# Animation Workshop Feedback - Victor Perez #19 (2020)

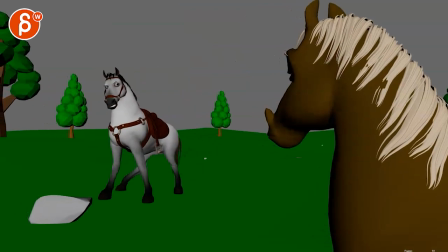3s
all righty there is sound at the end new version here I'll wait until the end here and
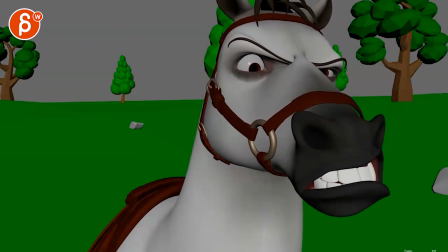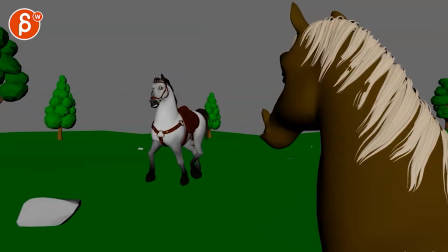17s
cool question for you is I still feel like the
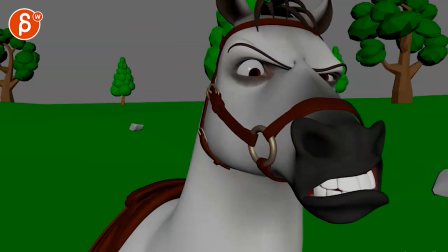21s
there's some ambient movement here but I still feel like I
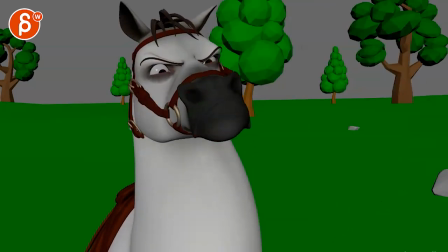26s
know this question for you are you gonna take out that exhale or put that into your animation is
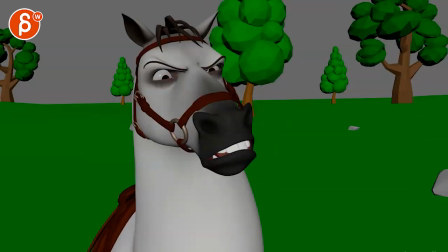32s
that something that's going to be taking out of the audio or being put into the animation all
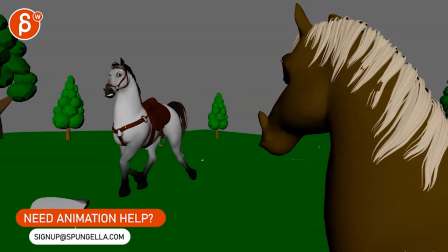42s
that and that I think I still see to me there's still that sudden hiccup in
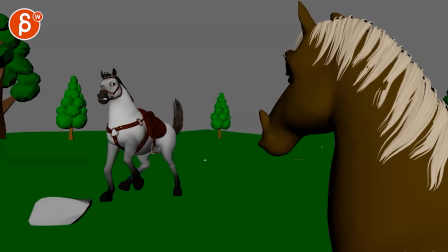47s
the forward translate right there and I think we can still be a bit snappier on those legs when they go on that I
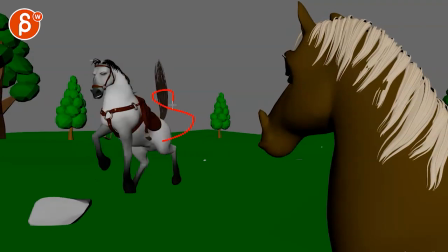62s
think on the tail instead of one axis turn like that could be a bit more elaborate not to make it overly complex but just giving it one more axis of
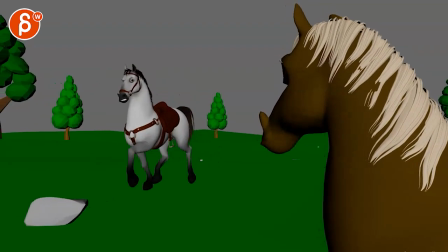70s
of orientation there and i think see
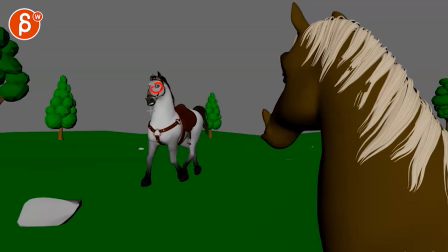75s
if you can move make that eye a bit bigger just so we can really see that
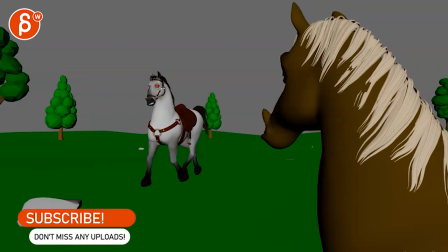80s
it's looking over there and potentially push the incandescence of the eyeballs it really stands out i
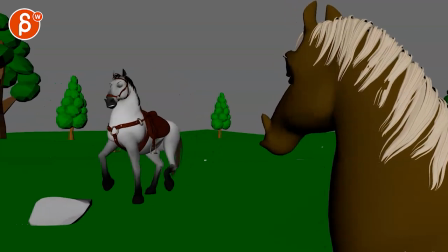89s
think that could help it's nice though i like that look there tilt and then that's fine this might be a bit far with this I could be wrong there's something in this where I
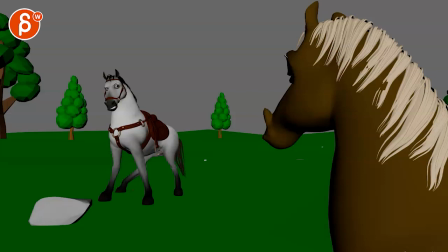107s
first they were bringing just maybe a bit here or split the difference the
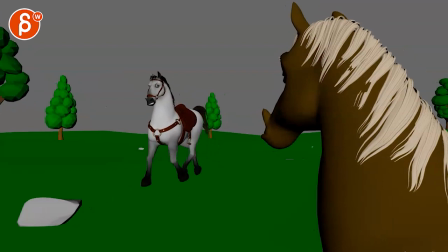115s
other guy is fine how it looks I
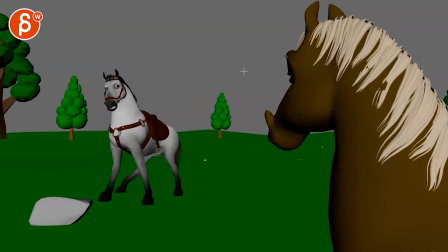119s
think you are just borderline tangent there with the tip on that so
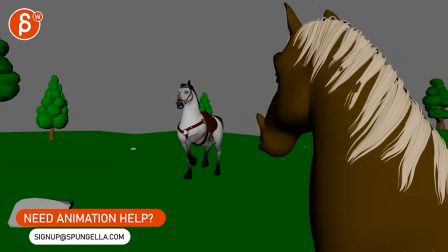124s
So either curve them down or bring them down or switch out how the tip of those ears are there.
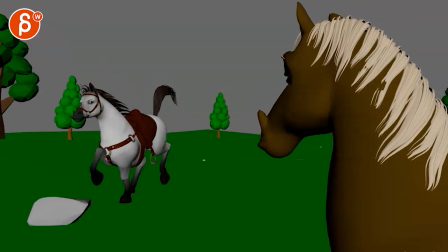132s
Now I'm going to profess ignorance in terms of ears of horses.
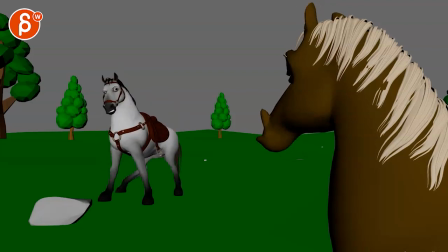138s
This feels a bit soft to me. I could be totally wrong. It felt like they're just a bit more solid.
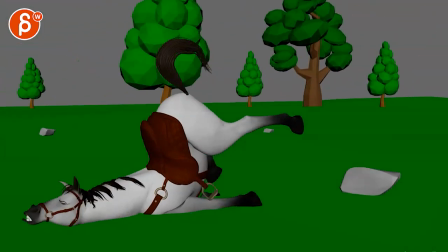144s
A bit faster than they move. This feels a bit spliny. But I could be wrong.
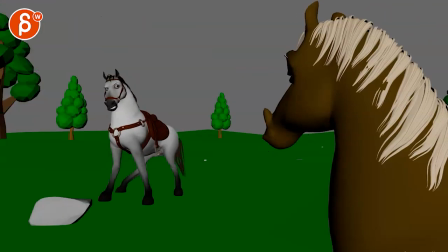152s
Like the detailed stuff already on your stirrups there. That's what it's called.
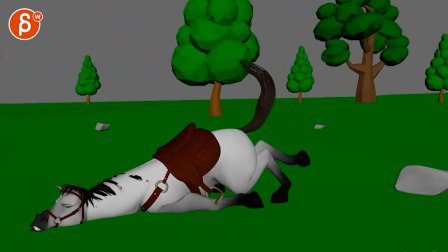158s
and then you go this could have a little bit more of a let's see it
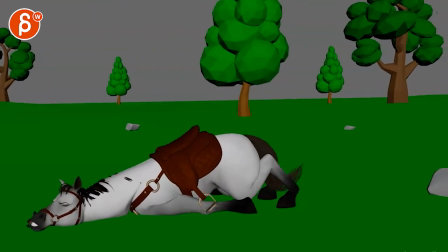166s
feels like everything kind of stops at the same time i'll be careful i know the camera stops before the horse
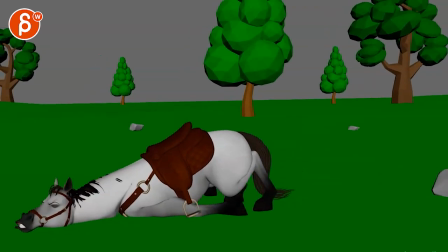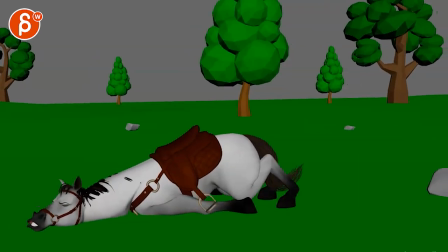177s
maybe i'm reacting to the body is kind of stopping at the same time as the legs are moving
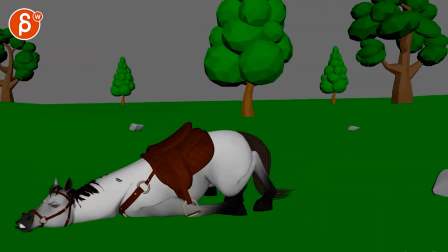187s
maybe that's that's kind of this is a slight feel of everything just kind of two stopping at the same time
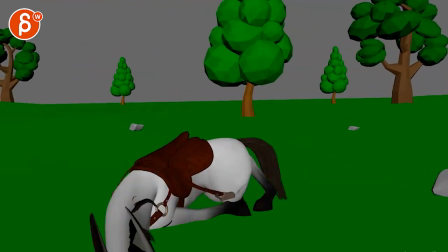192s
final bit of offset there like that like that
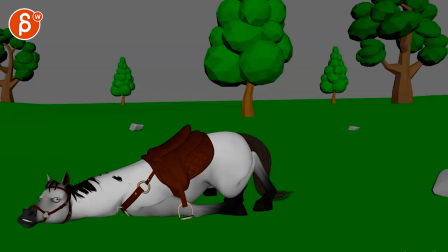198s
i think i will push the connection a bit more where when this goes up here it feels a bit separated anything you do maybe with a roll or something in the chest so that that massive neck is affecting the chest as
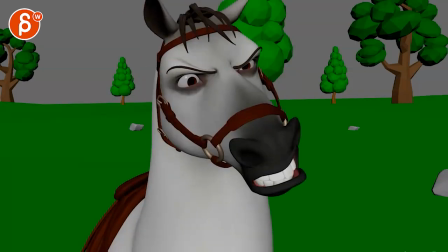211s
well this is totally fine as a cheat coming up and
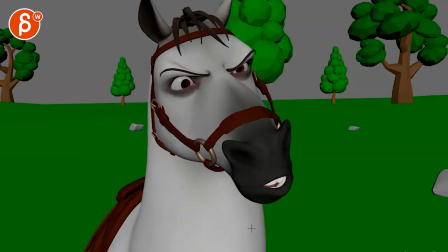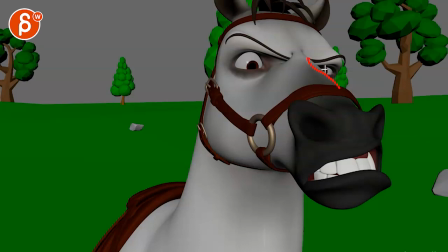223s
maybe i don't know if you have a control to move that ridge down or move that pupil a bit over so it's not so
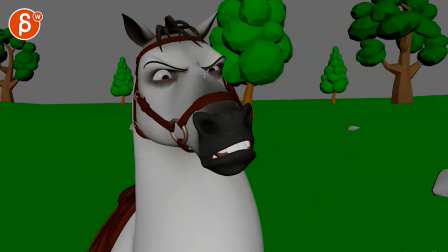228s
lost i know these are over fast frames but even here i will bring that lower lid a bit lower
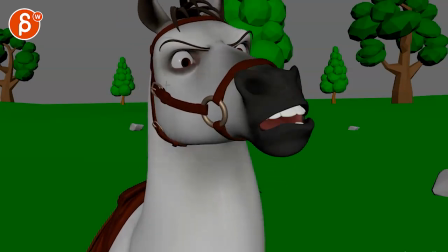233s
so we're not cutting too far into the pupils let me go find that frame again like see how much we see of the eye of the white and then the iris i think this gets to me almost a bit too far
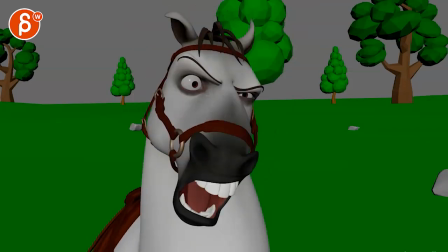248s
because you're almost 50 there and then that breathing at the end
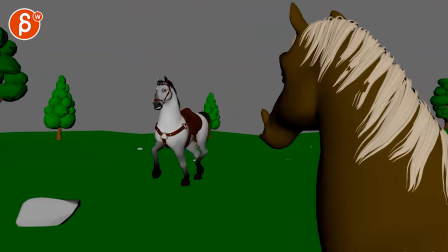255s
if that's something you're planning on putting in let me know it's cool though nice progress really like it
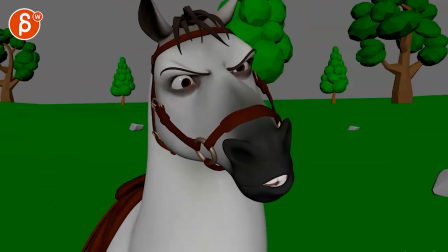262s
like what you have like your anticipation on the shape before
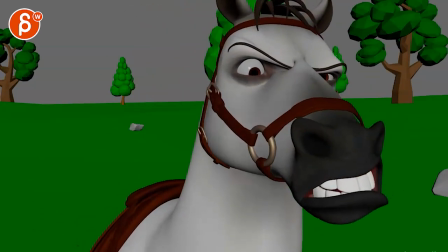268s
he talks and
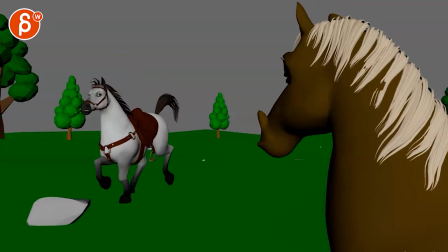273s
as much as I want a couple frames taken out of this I feel like we can add one or two frames
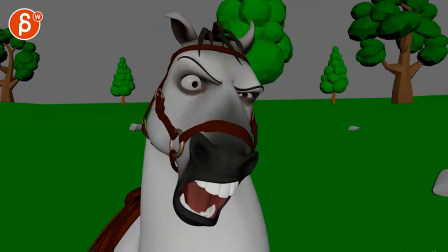281s
to that moment mainly because we were so close to camera or you might want to slow this down just a smidgen yeah
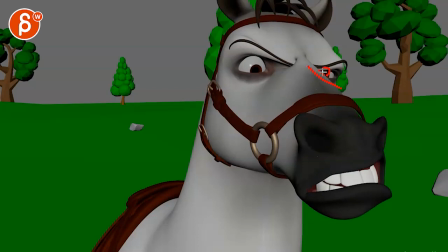295s
I just overall be cool it's I feel like this gets kind of lost anything we can do to show that pupil a bit more but I'll leave it as that's all right thanks all right there's an email you can sign up you can start whenever you want you can submit whatever you want you get 16 submissions either way a like and subscribe would be awesome all right thank you